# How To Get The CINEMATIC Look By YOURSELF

But for everyone who's like done filmmaking, you've been on a team before, you've been on even like a nd set or whatever it is like this isn't too hard it is cumbersome though and it is a lot of effort you have to put into it but you know the results you get out there kind of next level i could just do my a7 or 5 or my fx3 auto focus lenses that'll work too but i'm just obsessed with anamorphic all right guys now we're
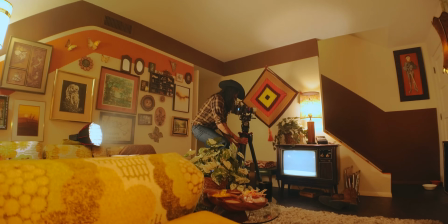4:12 doing some uh nighttime interior shots once again i am by myself biggest trick that i can give you is obviously location
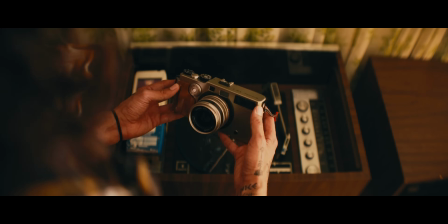4:20 having a great location will do most of the work for you but the other trick is you just need one light and with that light you
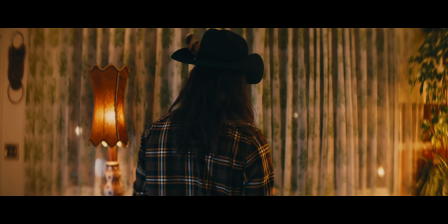4:27 just want to create some shape so you can see this air maybe it looks freaking sick and um yeah this looks great but there's too much light
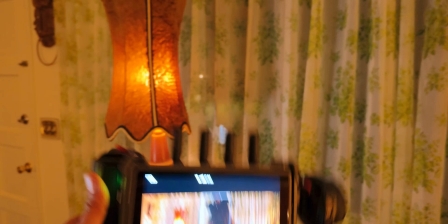4:35 going on and i haven't filmed on this side yet so i'm going to kill that light because i want to create shape and how am i going to create shape with shadows for some reason people are scared of shadows but in reality uh when you go watch some of your favorite movies that's why they look cinematic is because there's a lot of shape being created with shadows.
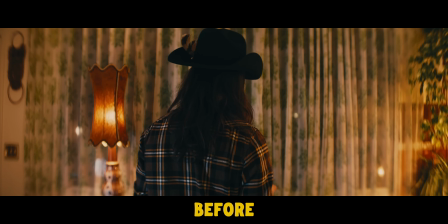4:56 So now let's look at this shot again you can see how much more
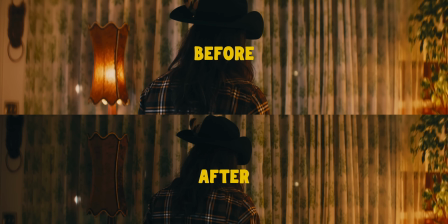5:01 traumatic that is but there's a trick that I'm using here let me show you this. So I'm going to have this TV in a shot in a couple of shots.
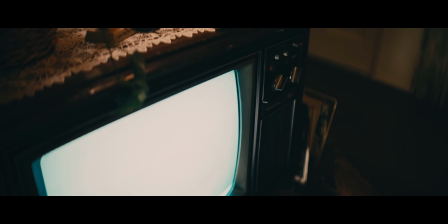5:09 We're setting the tone we're setting in the brain that there's a TV on in here.
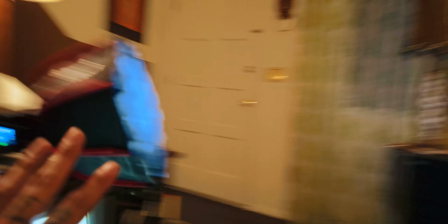5:13 This TV wasn't bright enough and you see there's a weird green tint And so I'm motivating it with the small rig light.
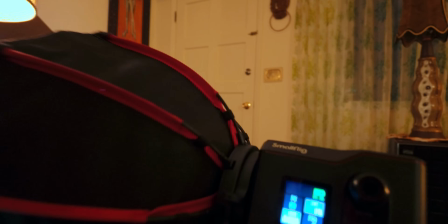5:19 This thing is freaking badass. This is a 60 watt battery powered light.
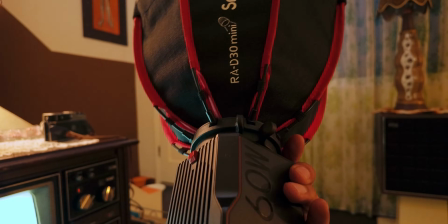5:24 So, you know, there's no cables. There's no, there's nothing you have to add onto there and there's effects built in.
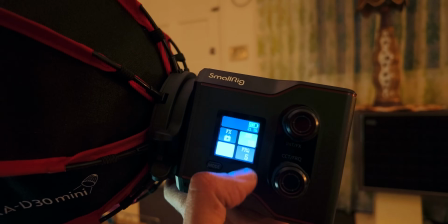5:30 And so you can see right now I am on the TV mode and I'm at just 1% and I'm at 6,500 Kelvin.
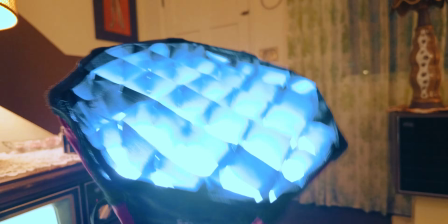5:36 I'll put that to 65 right there. And this is just the softbox on there at the grid just to kind of control it.
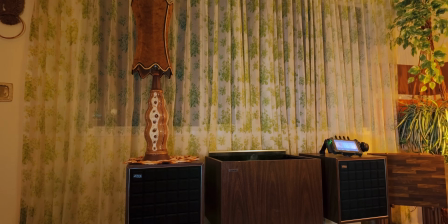5:40 But you could see, you know, that's just the tv and then i put this on there it just kind of motivates it a little bit more so if we want to get technical um what i'm trying to say is you know motivated lighting so not just putting a light up there no matter what that's probably the biggest thing that i see when people are struggling it's like how do i get my my talking heads to look more cinematic you need to create more motivated lighting if you have two lights and they're at full power and they're both just on you that's not gonna look cinematic that's gonna look more like a news station if that's what you want go ahead and do that but if you're trying to get cinematic lights you need to kill some of the lights you either want to create a checkerboard to where there's light dark light dark or you want to just create shape by just having light coming in from one direction so there's a million ways to do this even if you're a natural light even if you're like just in a bedroom i could kill all these lights in this amazing living room and just turn on one light and that's all i need for it
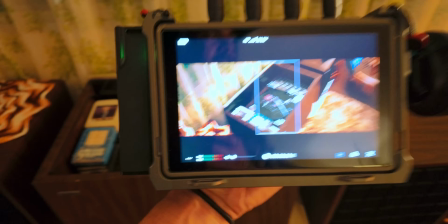6:34 to look cinematic now we got the insert shot this one i'm going to in my camera and once again i'm just motivating this lamp that
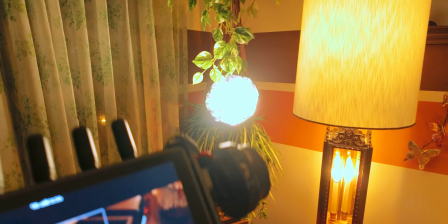6:42 was already set in the scene and i'm just enhancing it just by throwing this into a bush basically and i didn't bring a light stand i didn't think
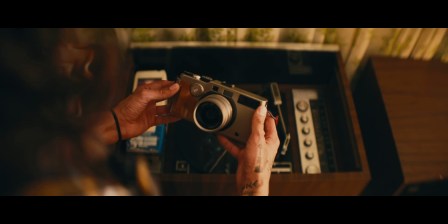6:49 you know i just i wing all this guys so but you can see how the light looks in there it looks natural it looks beautiful this is the trick
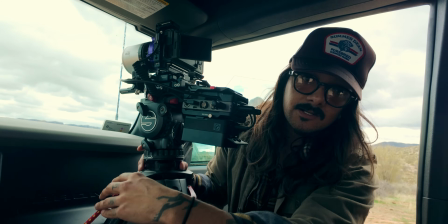6:58 this is kind of what it takes to try to do cinematic videos of yourself here.
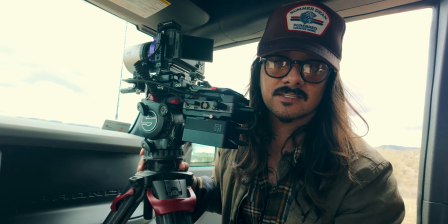7:06 A little bit of a nightmare. Passion kills laziness. Feeling lazy, find something you're more passionate about filming.
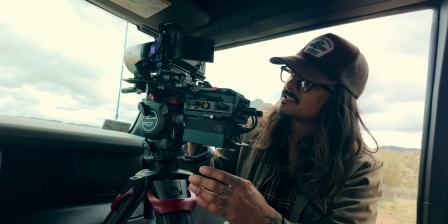7:13 Maybe the topic you're filming you're not really psyched about. That's that simple.
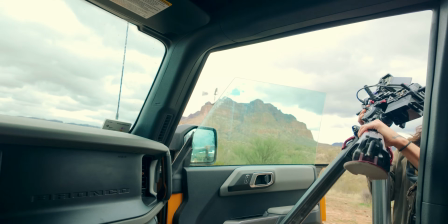7:18 That's the trick. Alright guys, here is another setup.
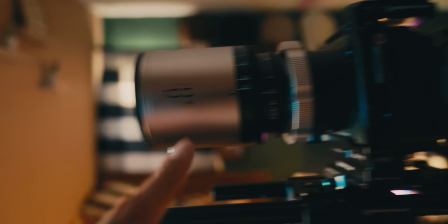7:23 So once again, we are now using the Blazar Remus 100 millimeter. how I'm monitoring this is just by the monitor plus
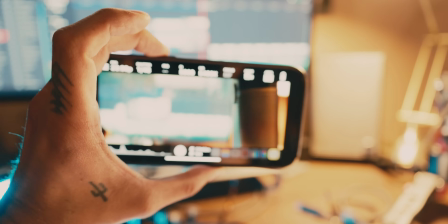7:31 app this is the go-to app when I'm trying to do wireless stuff now when I'm out on location sometimes it's hard to pull focus from this app because you know you're
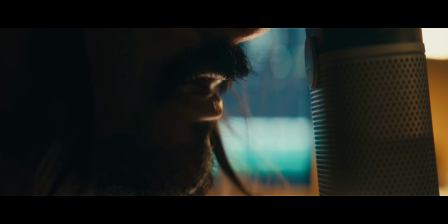7:39 not getting the cleanest signal out of it but for interior more controlled situations it works just fine then for lighting you can see once again
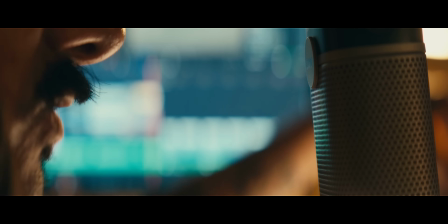7:46 I'm not getting fancy I'm using that Zhiyun M20C I'm telling you this is my most used light right now I have the grid I have The barn door
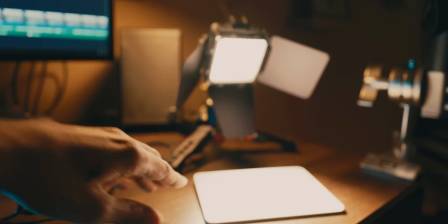7:54 is just because I don't want it to flare out the lens at all because the 100mm is a little bit soft, but it's just bouncing off my Mac trackpad.
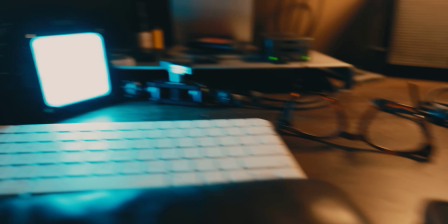8:01 And this is just giving that subtle feel that's just kind of hitting my face. Over here, we have a giant mess because I've just been editing the past three days.
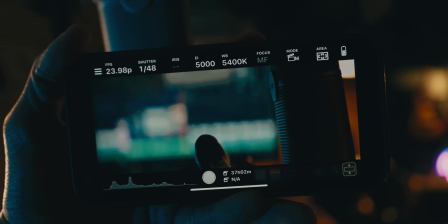8:08 We have another M20C, and that's motivating the computer screen. So you can see on the monitor here, the blue light is just rimming the mic right here.
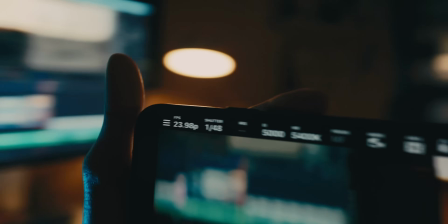8:17 And that's, again, it makes it look like the computer screen is doing that.
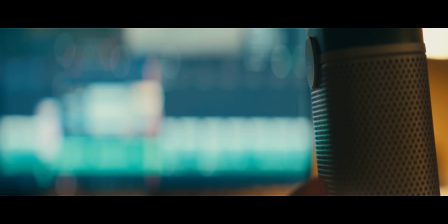8:20 So I'm just going to kill that light and you can see there's already light from the computer screen hitting the mic That's what inspired me and motivated me to use another blue light on there Just you know to give it a little bit more punch So now I'm going to just kill the
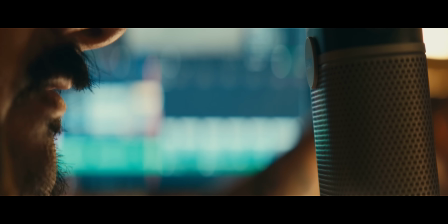8:34 m20c that's on my face right here And you can see what it'll do once it turns off So now that's with it off and you
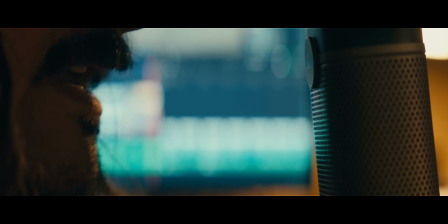8:40 can see naturally the FX3 is already picking up some of that warm light on me So again when I set up these scenes I see all these ambient tones and all these colors already in the scene and I just want to you know Kind of push it up a little bit and enhance it a little bit That's what motivated lighting is and that's pretty much all I'm ever doing on these type of shoots That looks super natural But at the same time we can add just a little bit more contrast, you know by kicking up whatever lights hanging on your subject or rimming your subject That's what makes it look cinematic I heard
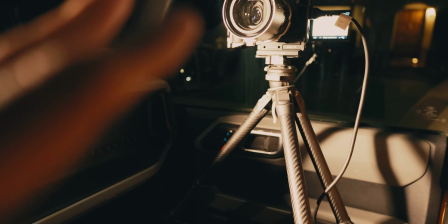9:08 Jesus I feel like people like to overcomplicate these setups and think you know they're supposed to be big but you
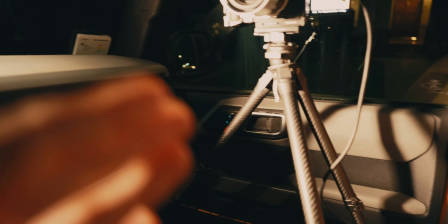9:14 can see I'll put a link to all the stuff that I'm using but you can use this the same exact version or
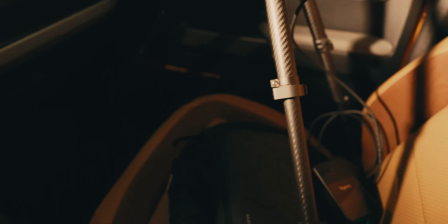9:18 whatever version but you see I just have a simple tripod it's just jerry-rigged up to hold everything up.
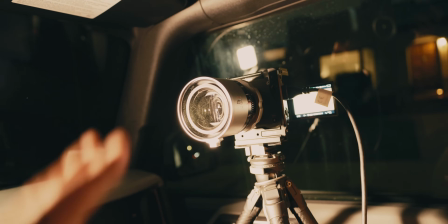9:23 FX3 with the Blazar Remus most affordable and best anamorphics out right now for the
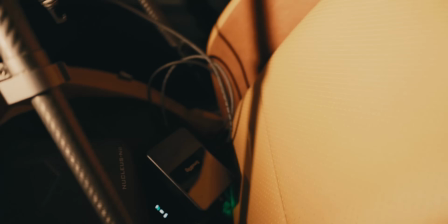9:28 price and that's just going into my DJI wireless transmitter.
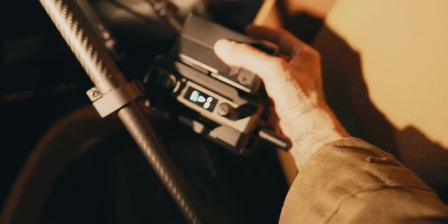9:33 You do not need something like this though you could use a different brand if you want to there's a bunch of different options.
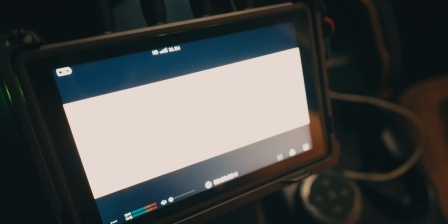9:39 I just like using the DJI one because it comes with this monitor and it just kind of streamlines everything and it works with my more pro steps too if I need that.
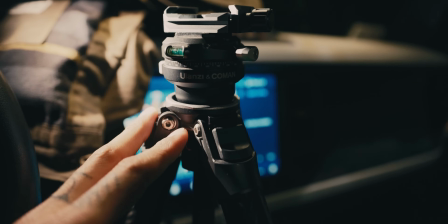9:47 Also, if you guys are curious what tripod I'm using, I've mentioned this a few times on my channel. I've been using this for the past like year or two now.
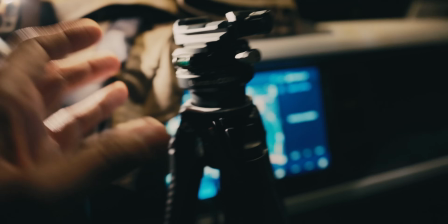9:54 This is the Ulanzi and Komen carbon fiber tripod.
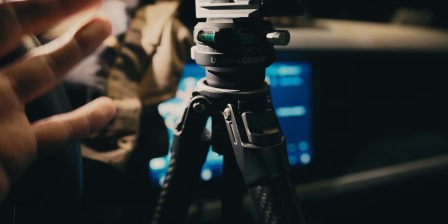9:57 Every road trip I've been on, this has pretty much been my most used tripod just because, you know, carbon fiber is super light.
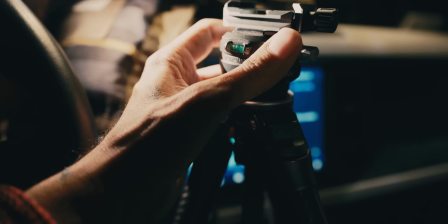10:04 We have this ball head up here so I can easily maneuver my camera around.
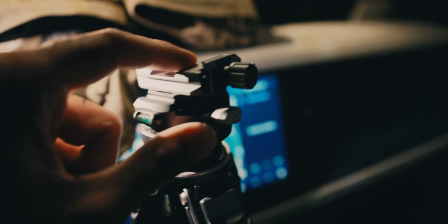10:10 It does come with the proprietary plate. So what I did is I put that plate into this Arca Swiss plate and so now I can use pretty much any of my rigs.
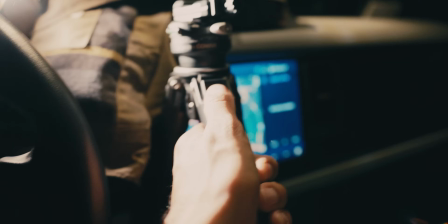10:18 There goes my phone, lighting. But yeah so the legs pretty much can fold all the way out. You just click down here and you see they go all the way up.
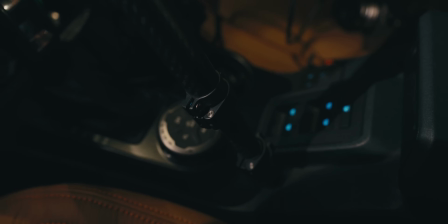10:24 So a lot of the times what I do is I kind of just you know get it into position and I try to get tension on it.
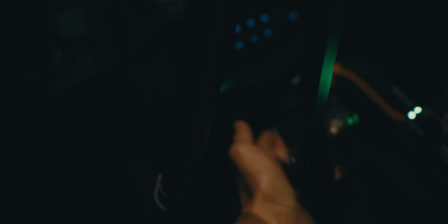10:31 So you can see one leg is down in here in the little cuppy. One's on the floor right here.
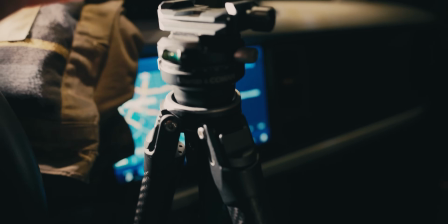10:36 Obviously gotta be careful so you know it doesn't mess me up and I can't hit the gas or brake. This thing just makes it easy also it does swivel too. And last but not least when it comes to storytelling something that's very important is music. One of my favorite films No Country for Old Men actually has zero music in it but a lot of the times people will kind of mention the soundtrack from that film and every time just like there is no soundtrack.